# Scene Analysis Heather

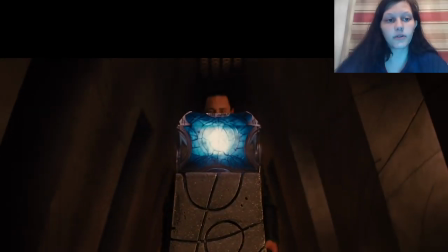[0:00]
There are four total characters, but there are only two prominent characters within the scene.
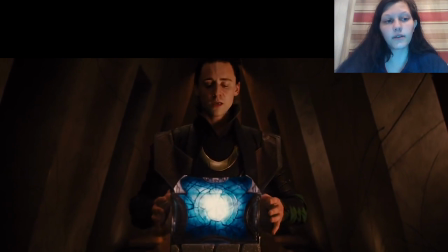[0:04]
The two prominent characters are Loki and Odin. Within the scene, Loki finds he is adopted, so he feels betrayed by Odin, and this sets off everything else that happens.
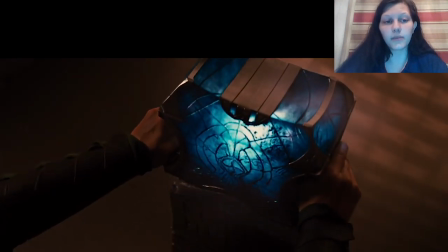[0:13]
Within the scene, there are many different camera angles.
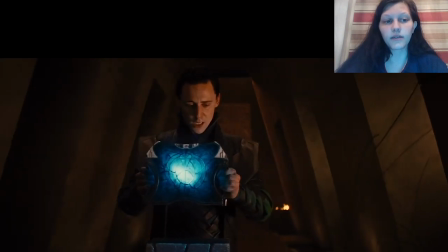[0:16]
However, the main thing within the scene is to see that Loki starts off as a neutral character, so he isn't bad or good.
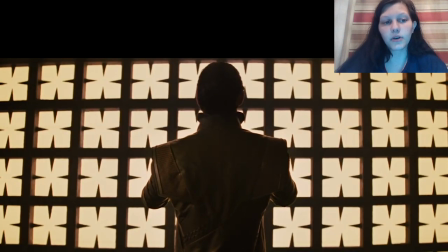[0:23]
But as the scene progresses, he is seen from a low angle, so he's seen as a stronger character.
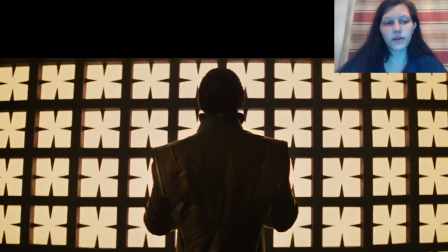[0:28]
In the beginning, Loki is in the front, but Odin is in a higher position to show he's the stronger character.
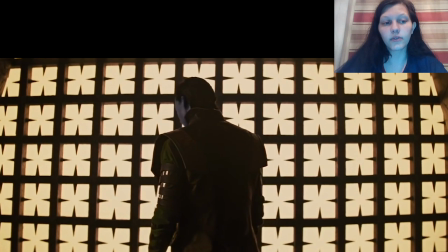[0:34]
The back shot is to hide away Loki's true nature to show how he had been shielded from it his whole life.
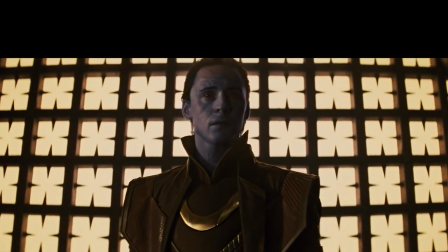[0:41]
This also builds the tension.
What more than that?
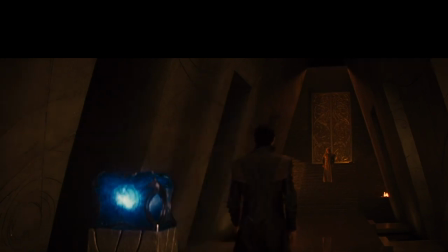[0:47]
Long shots resist our knowledge of emotion.
The casket wasn't the only thing you took from Jotunheim that day, was it?
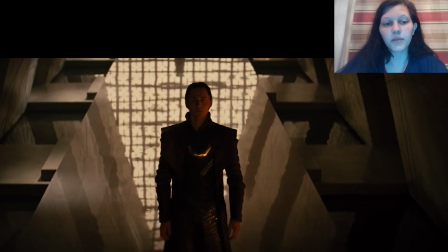[0:55]
The camera points down on Loki as he is asking about his parentage to show how weak and betrayed he feels.
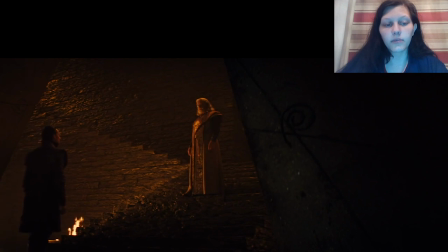[1:02]
There are a few cutaway shots with motion to show the difference from the rest of the scene.
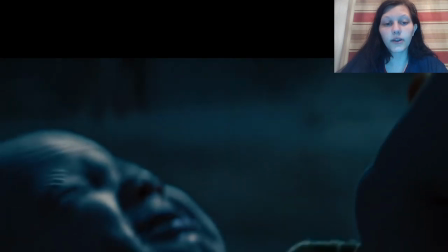[1:07]
By the end of the scene, the dynamics have changed, and now Loki has the stronger viewpoint, and Odin is the weaker character.
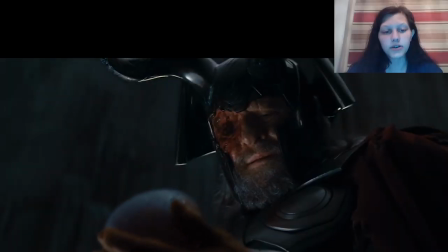[1:15]
This has a different meaning for Odin, as he has had shadows on his face to show that he is hiding dark secrets.
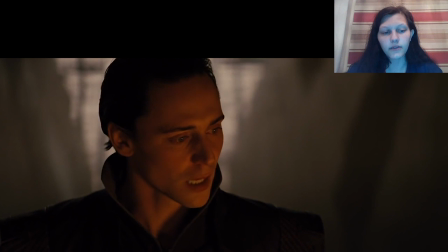[1:22]
The lighting in certain points of the scene flickers, representing the light is coming from the fire nearby.
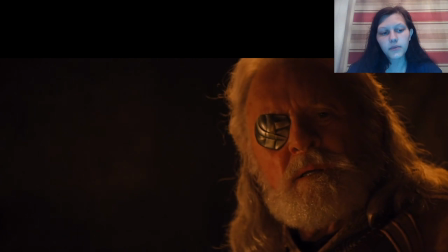[1:28]
The lighting as well as the sound has to be right in order to capture a certain atmosphere.
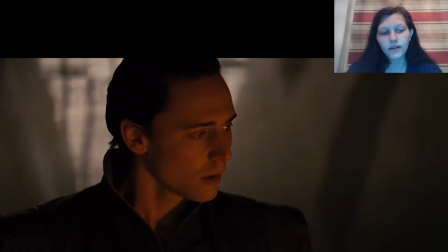[1:33]
The sound tracking for this scene is subtle but makes a large impact.
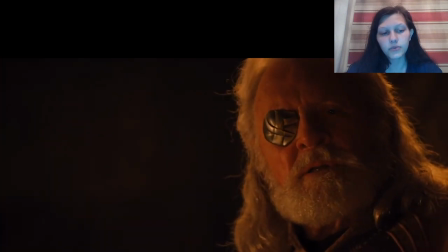[1:37]
The scene is meant to be taken place in a large hall which should have a huge echo, but this is minimized. However, as the characters talk to one another, there is a slight echo after what they have said.
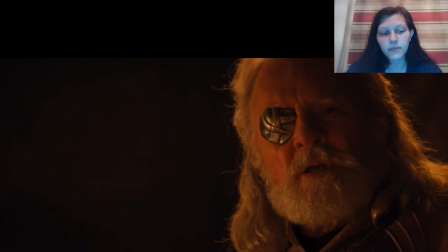[1:49]
There is no music in the background to make sure that the suspense in the scene is better to show that it is a serious motion that needs all of your focus.
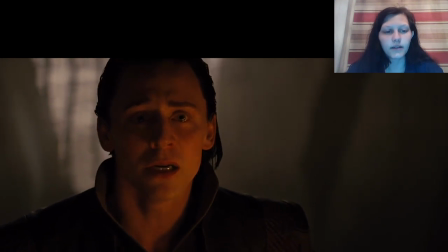[1:58]
The lighting for the scene conveys the change in the characters.
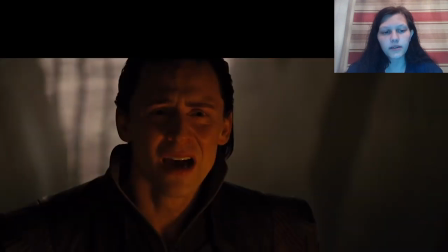[2:02]
At the beginning of the scene, Loki is brightly lit up and doesn't appear sinister because of the way the light is shining on him from the cage wall in front of him.
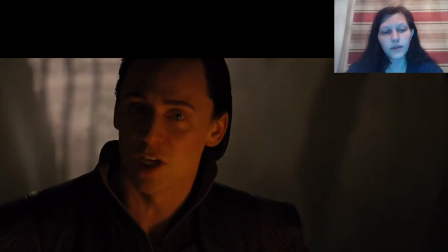[2:10]
However, as he moves away from this light, he seems to become darker,
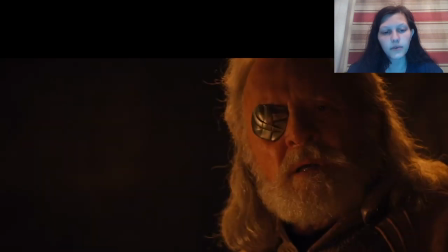[2:14]
and this would signify how his perspective changes as he feels betrayed, and the shadows cast on his face support this change.
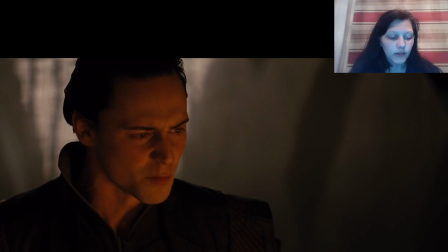[2:21]
Most of the shots within the scene are close-up shots, which keeps mysterious elements.
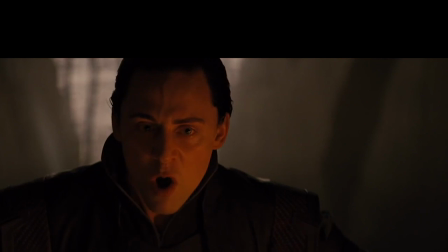[2:26] You know, it all makes sense now why you favored Thor all these years,
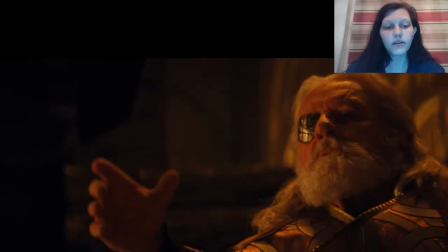[2:32] because no matter how much you claim to love me, Odin is in a weak point, however the shot conveys the opposite of this,
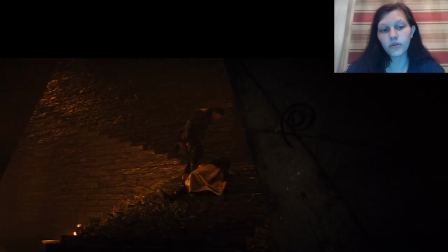[2:39]
showing that he could actually be in control of the situation unknowingly.
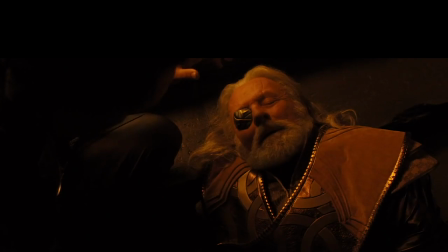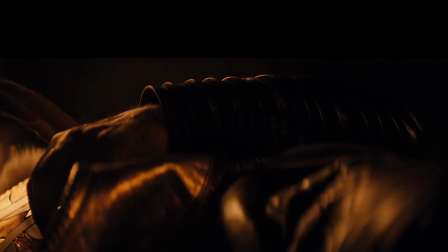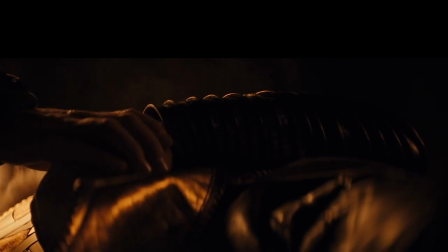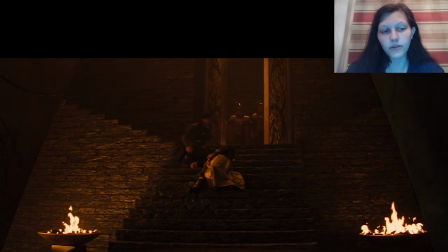[2:59]
The last shot shows Odin laying on the stairs, and that the audience is shown a new perspective to show that things have changed and will be changed from now on.
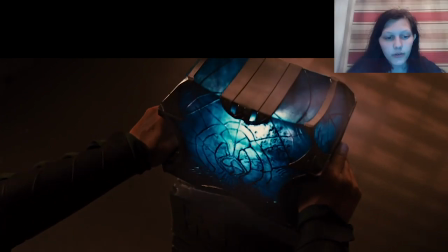[3:11]
The costumes for the scenes would have had to match with the entire movie,
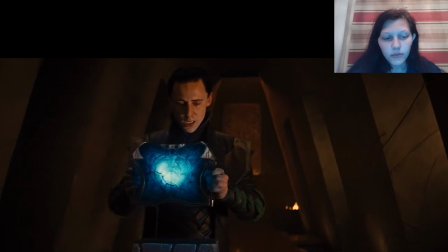[3:15]
so as with the previous scenes, they're wearing clothes more suited for warriors in this fictional world.
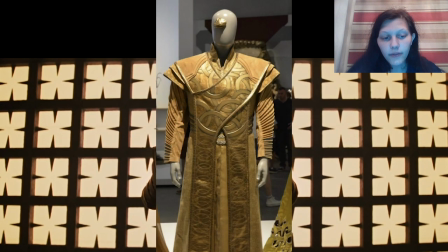[3:21]
Odin is wearing all gold clothing. This is to show his power within the story of Kingdom and to show the difference between himself and others.
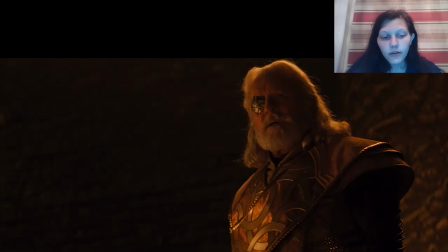[3:29]
Loki is usually wearing darker colours such as green.
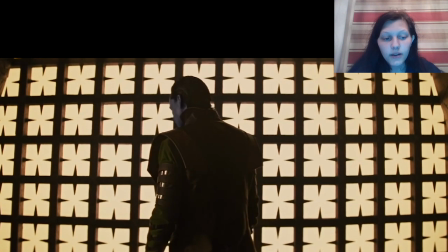[3:33]
Green symbolises evil, so it is used in a way to forecast Loki's descent into evil.
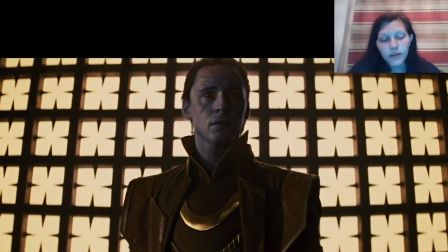[3:38]
The way that the characters are dressed is formal within that universe and shows that they are respectable characters.
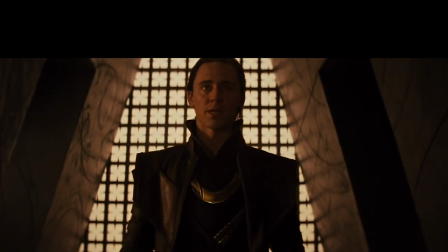[3:45] The casket wasn't the only thing you took from Jotunheim that day, was it?
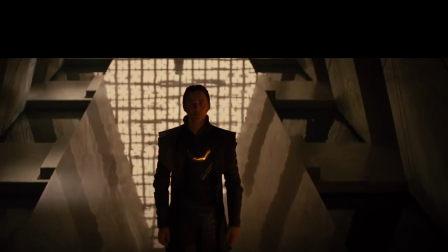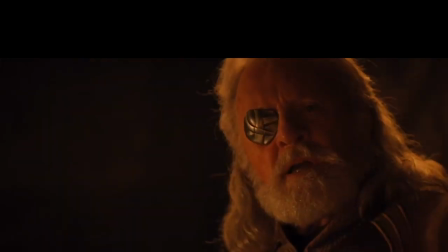[3:55] No. In the aftermath of the battle, I went into the temple and I found a babe.
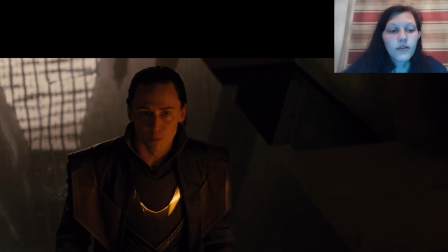[4:03]
Within the scene, there is a bit of dialogue exchange between the two characters.